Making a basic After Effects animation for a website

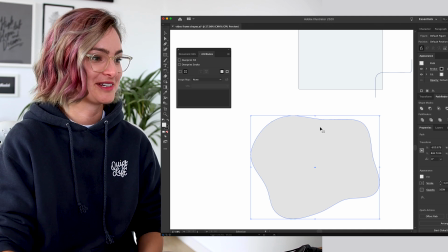(3:56)
Honestly, it was like a bunch of trial and error to get this right, because people were suggesting a bunch of different things, but you can make a compound path, which you can then use this little attributes panel to reverse the direction of the path,
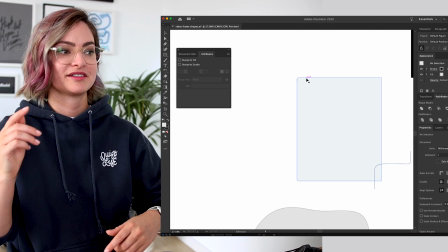(4:10)
and that's one way you can do it. I also found myself having to go in and delete a point and then re-add it to just try and get the arrow to end up in the right place.
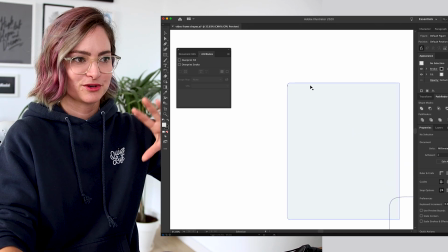(4:18)
So I don't know, however you get there, you want the arrows to be sort of in the same place, pointing the same way to do this morphing thing.
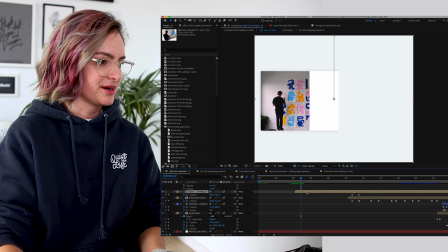(4:25)
The pieces of the landing page, so I've got it here in my file as a sub composition.
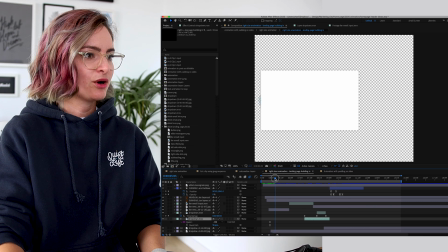(4:31)
I don't know if that's the right word. I mocked up this landing page in Illustrator.
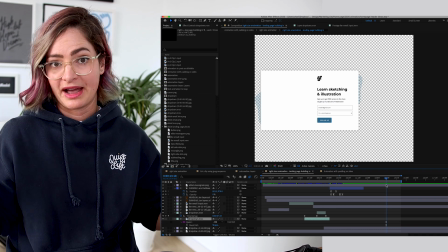(4:35)
It's like a vector version of one of our actual landing page templates that we have in ConvertKit.
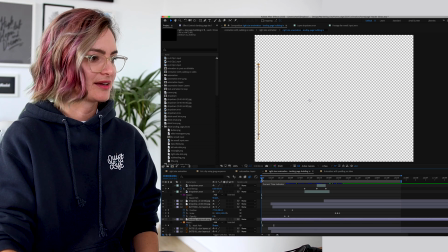(4:40)
And then I just animated each piece. Some of it is done with masks, like the background here, for example, see these two keyframes down here,
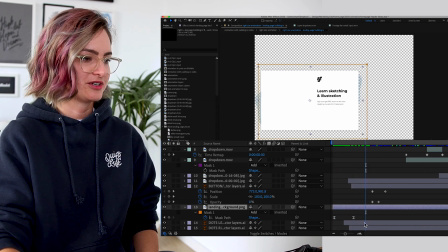(4:47)
we've just got the mask animating over and then everything else appearing in and I would just pick up and move these pieces to be around about the time that I wanted them.
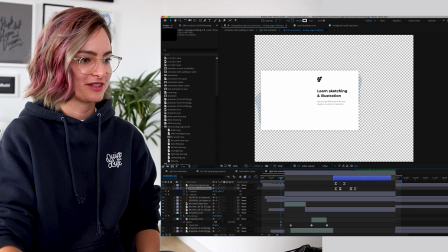(4:57)
If you're wondering why these keyframes look different to these ones, for example, if I just move this up and show you,
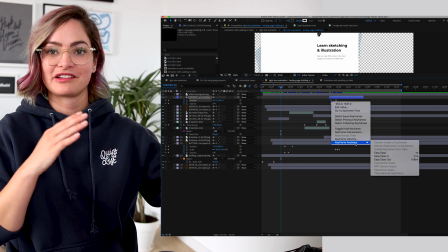(5:03)
I love me some easy ease, it just makes things sort of like smoother in terms of the animation.
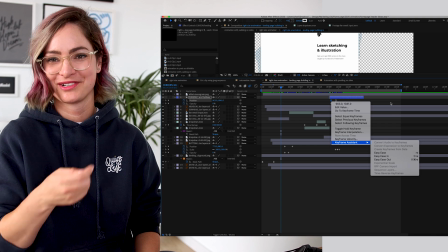(5:08)
I don't know, I don't really know the difference between a lot of this stuff, but I just usually turn that on and it ends up looking better, just gonna be honest there.
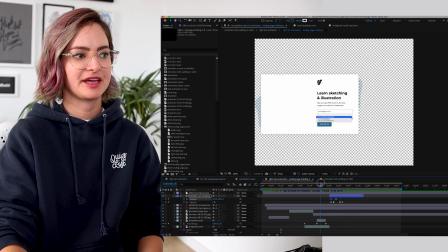(5:16)
So yeah, I basically just looked at the finished landing page product and thought, how do I want stuff to come in?
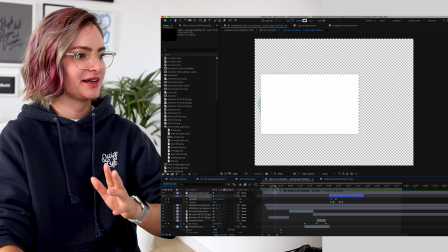(5:21)
So I decided I wanted this coming out from the side and I don't know if you can even see the dots on this background,
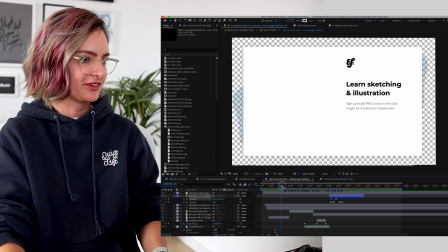(5:26)
but there's these dot elements emerging from the sides and I wanted them to be slightly offset as well.
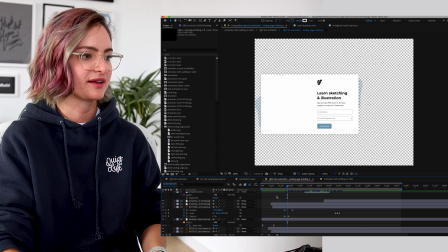(5:31)
I didn't want anything to feel too perfect, I think, or too sudden in a way either. One of my favorite tricks to do for animating something in, if we look at how I've got these keyframes set up here,
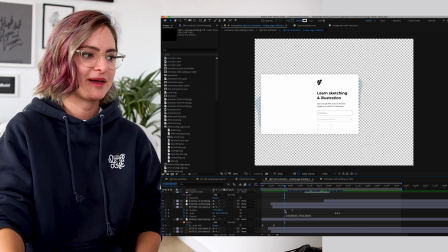(5:42)
I start with it at a lower position than what it's gonna end up at. and I start with it at 0% opacity, and then I have the opacity ending at 100 slightly before the final position keyframe ends.
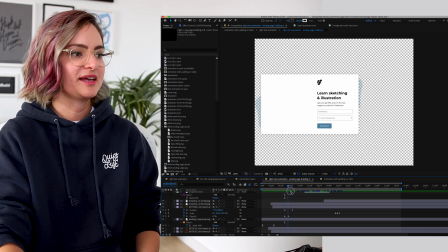(5:55)
And then you just get this nice, like drifting in kind of look where it appears, like fades in and moves up into place.
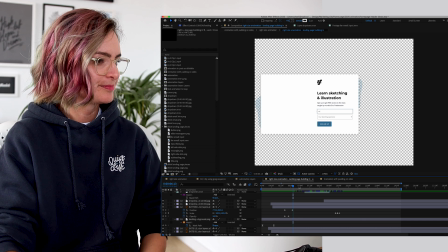(6:03)
I think it's a really easy way to get something animated and looking kind of good. For the form fields here, I actually recorded my screen as I filled it,
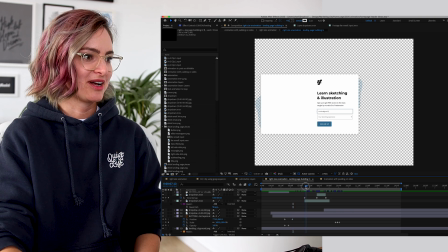(6:11)
like typed into a landing page and then just put a mask around them. and that's how I got them in there looking like this. My cursor coming in here is just a keyframe animation again, like starting in one position, ending in another. To make it look like the button was clicked, I had the button scale go down slightly.
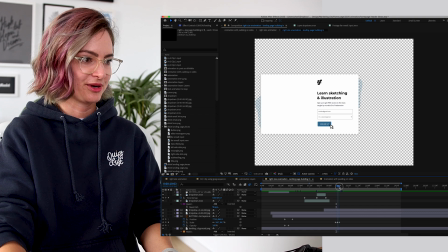(6:29)
So you can see here these three keyframes. So the button scale goes down to look like someone like pressed it, you know.
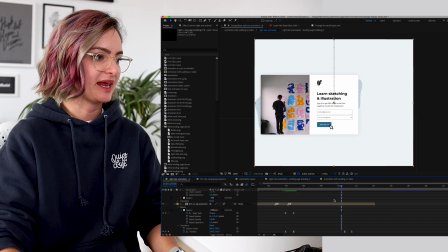(6:36)
Then coming back over to the main animation file, I had the image of Eric, which had to be its own thing for the start.
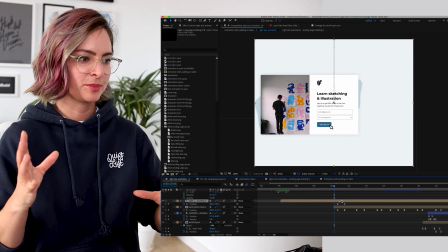(6:46)
And then this composition of the landing page building in,
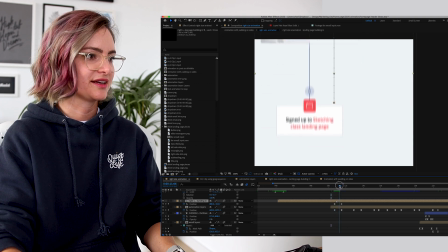(6:50)
they all move up together as this line extends out from below and we go into the flow. So these are all vectors as well that I put in. This is in automation layers as it's another own file.
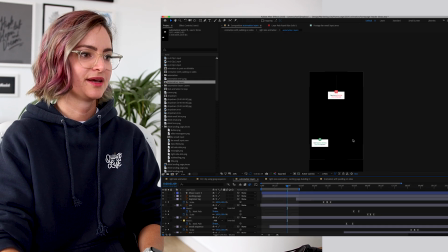(7:03)
And this is like a longer file. So it's not the same shape as the final product ended up being.
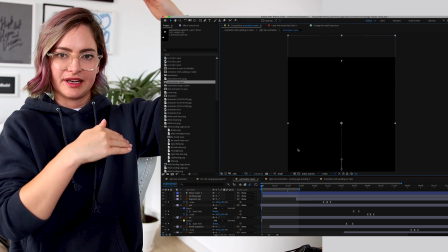(7:09)
So in this separate longer composition that was like the length of the whole of my graphic, I suppose,
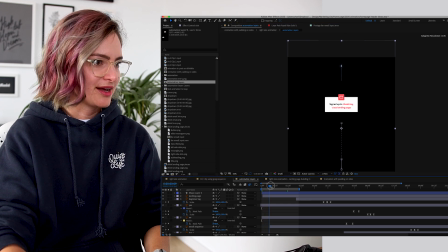(7:16)
is where I animated this little dot here, coming down a blue line and into the point in the automation.
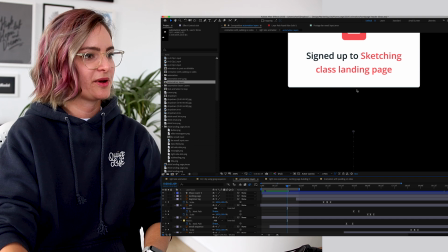(7:24)
And there was a few things that I did as part of this where I had like the,
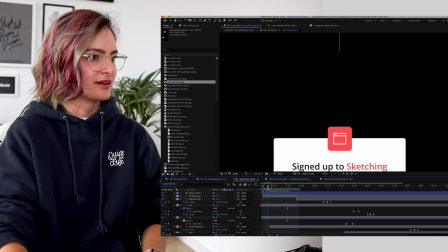(7:29)
if I'm up enough for you to see it, the line extends and then the dot follows.
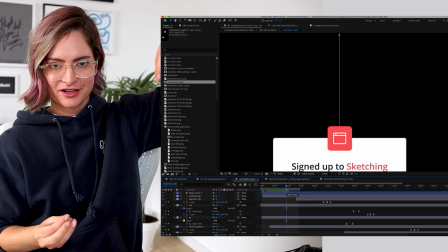(7:35)
I just thought that was nicer than the line being like attached to the dot the whole way. It just might feel like more stuff is happening.
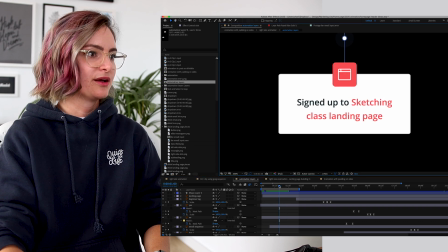(7:40)
I don't know, and I also had the point that it gets to when the dot touches it, it looks like something happened.
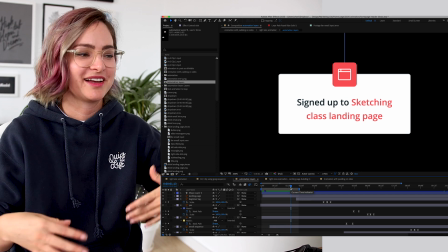(7:48)
My idea was that it was being filled up by the action happening, you know?
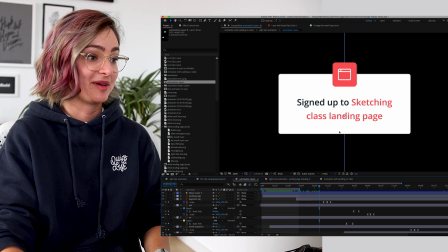(7:55)
I don't know if that makes any sense.
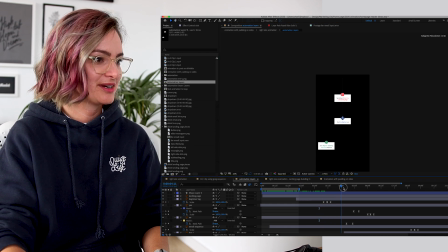(7:57)
So we have it go down to the next one, and then if I zoom in on this part here,
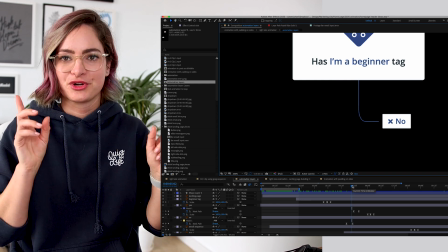(8:04)
this yes, no part, so here was where the little dot had to make a choice of which way it was gonna go,
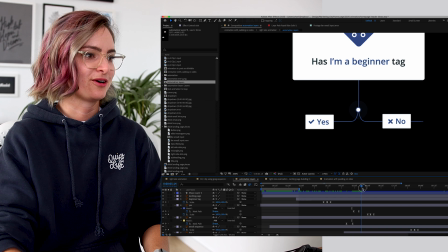(8:09)
and so it follows along to the left-hand side. And I managed to get this dot following this exact path again through using a mask.
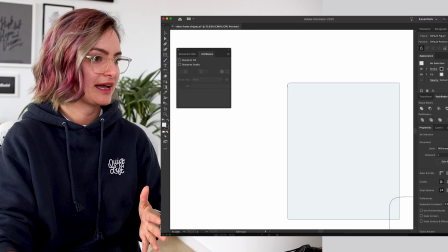(8:19)
So in Illustrator, I had my shape. This was my shape of the path here.
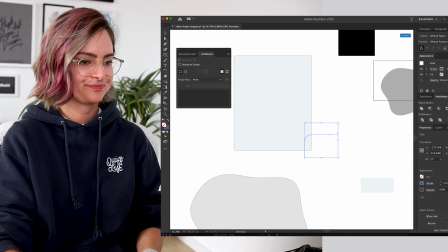(8:26)
And I copied, command C, copy the vector points. Then I added it to a shape layer which you can see at the top here.
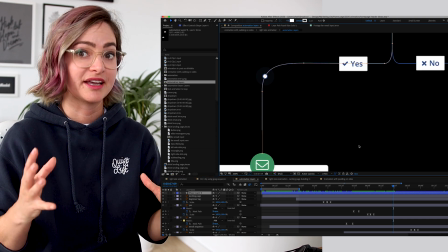(8:33)
It's not gonna like look like anything. That's not the point.
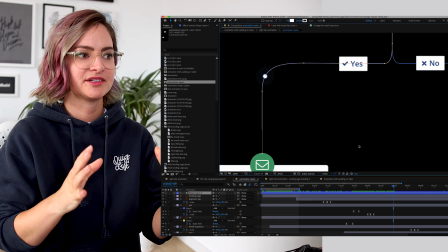(8:35)
We just want to have the points in After Effects. and sometimes when you paste it in, it doesn't go to the exact right point on the page, so you have to move the shape layer around to get it right.
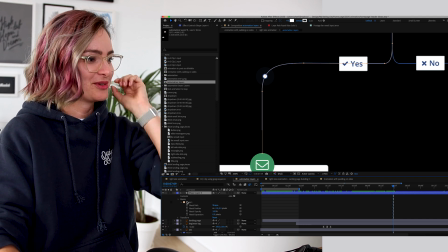(8:44)
And I think how this works, it was a bit of trial and error for me honestly, was then I would just copy the mask, like copy on that there,
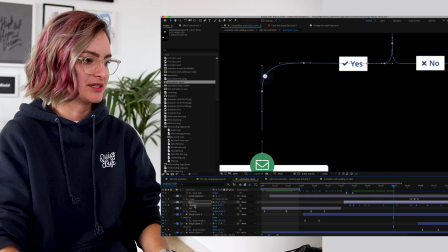(8:52)
and paste it onto the position transform option. So I didn't wanna make it a mask on this shape, I wanted to use the points as a path for the position. So I pasted it then, and then you get this little thing happening which has like a bunch of different points in between.
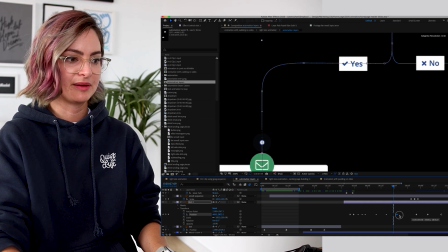(9:10)
You can like pick it up and drag the start and end point to change the speed at how it's going. But I think each of these points is like the point on my path, you know? And that's what makes it follow along, which is really cool.
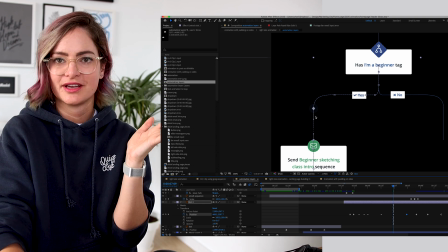(9:23)
I could have like moved it manually to make it follow this, but it was just a lot easier to have the points already there, you know, and to make it do that.
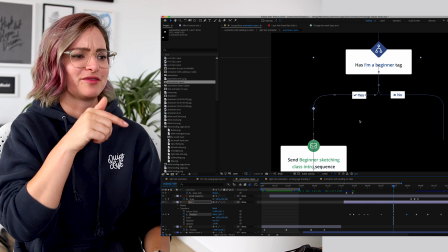(9:31)
So that was really cool. I don't know if I explained that very well, so I might leave a link to some videos that helped me figure this out in the description.
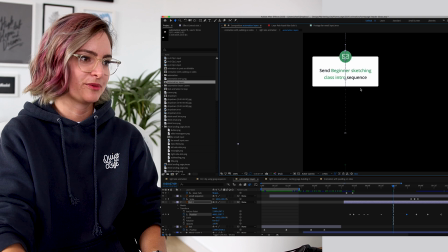(9:37)
Yeah, then we go down into this point, which is the end of the automation part of things.
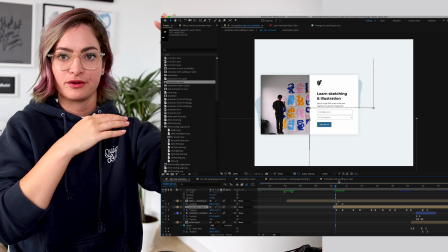(9:43)
So back to this file. So what I did then, once I had that file of the animation all happening with the dot following down different paths,
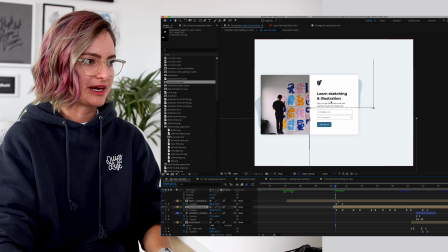(9:49)
was put it into this frame, this like right size of the video that it's gonna end up as.
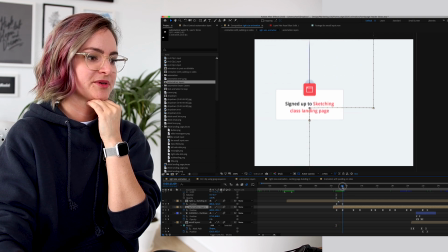(9:55)
And as you can see here, I've animated the position of it. So I just like moved the position so that the right thing was in frame at
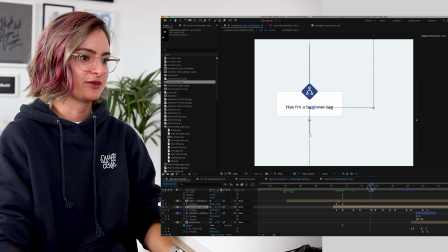(10:03)
each time. and sometimes that involved moving it along when in this part here in particular, when the dot goes to the left, I wanted to move the thingy along.
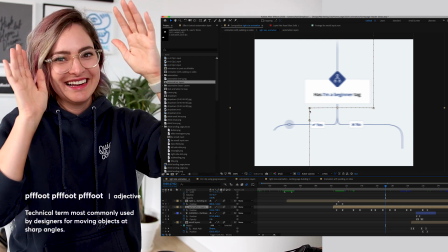(10:12)
And I chose to have this be very like angled, like it was foot, foot, foot, is the technical term for it, rather than like drifting itself away.
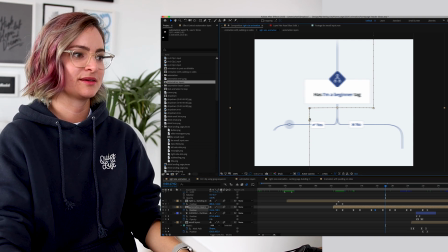(10:21)
But these points, like paths in After Effects, are kind of like vectors in Illustrator where there's, you know, handles where you can make them curved if you want to for things to move in a bit more like smooth way. Okay, it's up to you. So yeah, the last thing that happened on the animation file was the dot getting to this point.
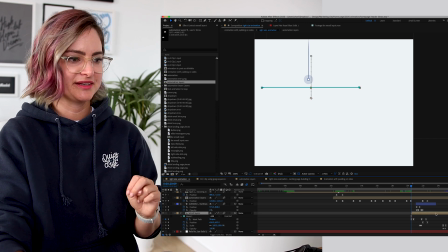(10:39)
And then we start the email layers. This is just the mask animating down.
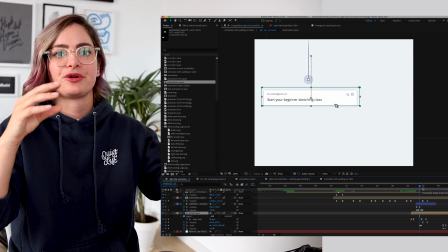(10:44)
I did the same thing here with the cursor, like shrinking the email a little bit to look like it had been pressed, looked like it had been clicked.
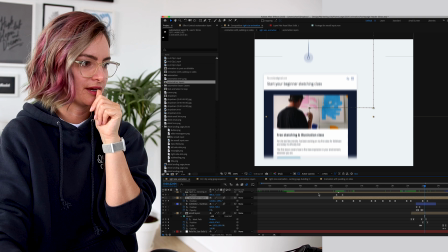(10:51)
Then the email mask expands down further and I moved the automation layers and the email layers at the same time,
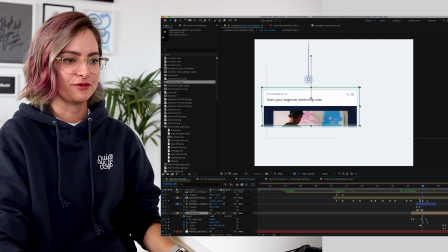(10:58)
just so it would end up being in the same place. And usually how I do that is make a keyframe and then have both of them selected and just move them both at the same time so that,
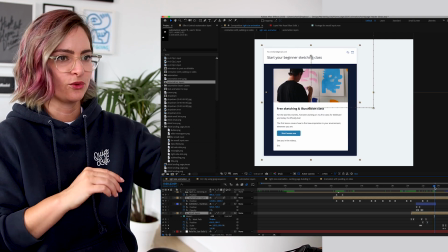(11:07)
yeah, things happen together and you're not moving one and then guessing where the other one should end up.
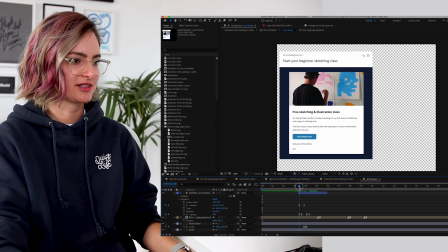(11:12)
Then inside my email layers composition, all that happens is the cursor coming in and clicking on the lesson button, which kind of is the action that ends the whole animation to make it loop back around again as you saw.
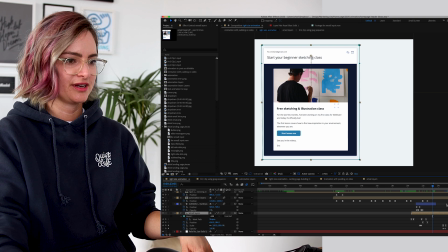(11:25)
So we've got this image here of Eric inside that composition, but I also have it up here the final top layer on my piece.
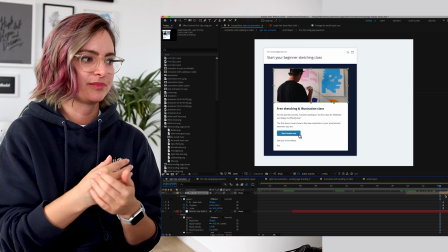(11:34)
So I did the same mask morphing thing again where I copied, there was two masks, I copied the points from one, moved it to the other so that it would morph between the two.
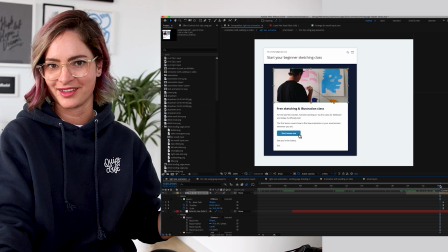(11:43)
And again, I had to work with getting the star and endpoints right.
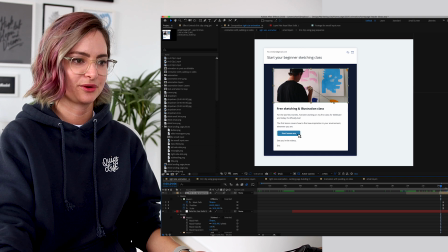(11:46)
It did take a little bit of finessing to get this in exactly the right spot, like exactly overlaid with the email layers file.
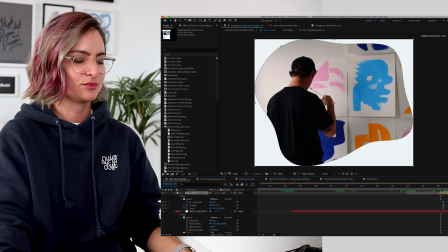(11:54)
So then all that happens is yeah, that this moves and morphs back into a blob and it loops back around again.
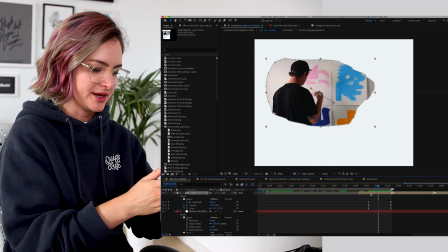(11:59)
To get the looping feeling, I had to make sure that I knew exactly where the start point was so that I could stop it at the end, if that makes sense.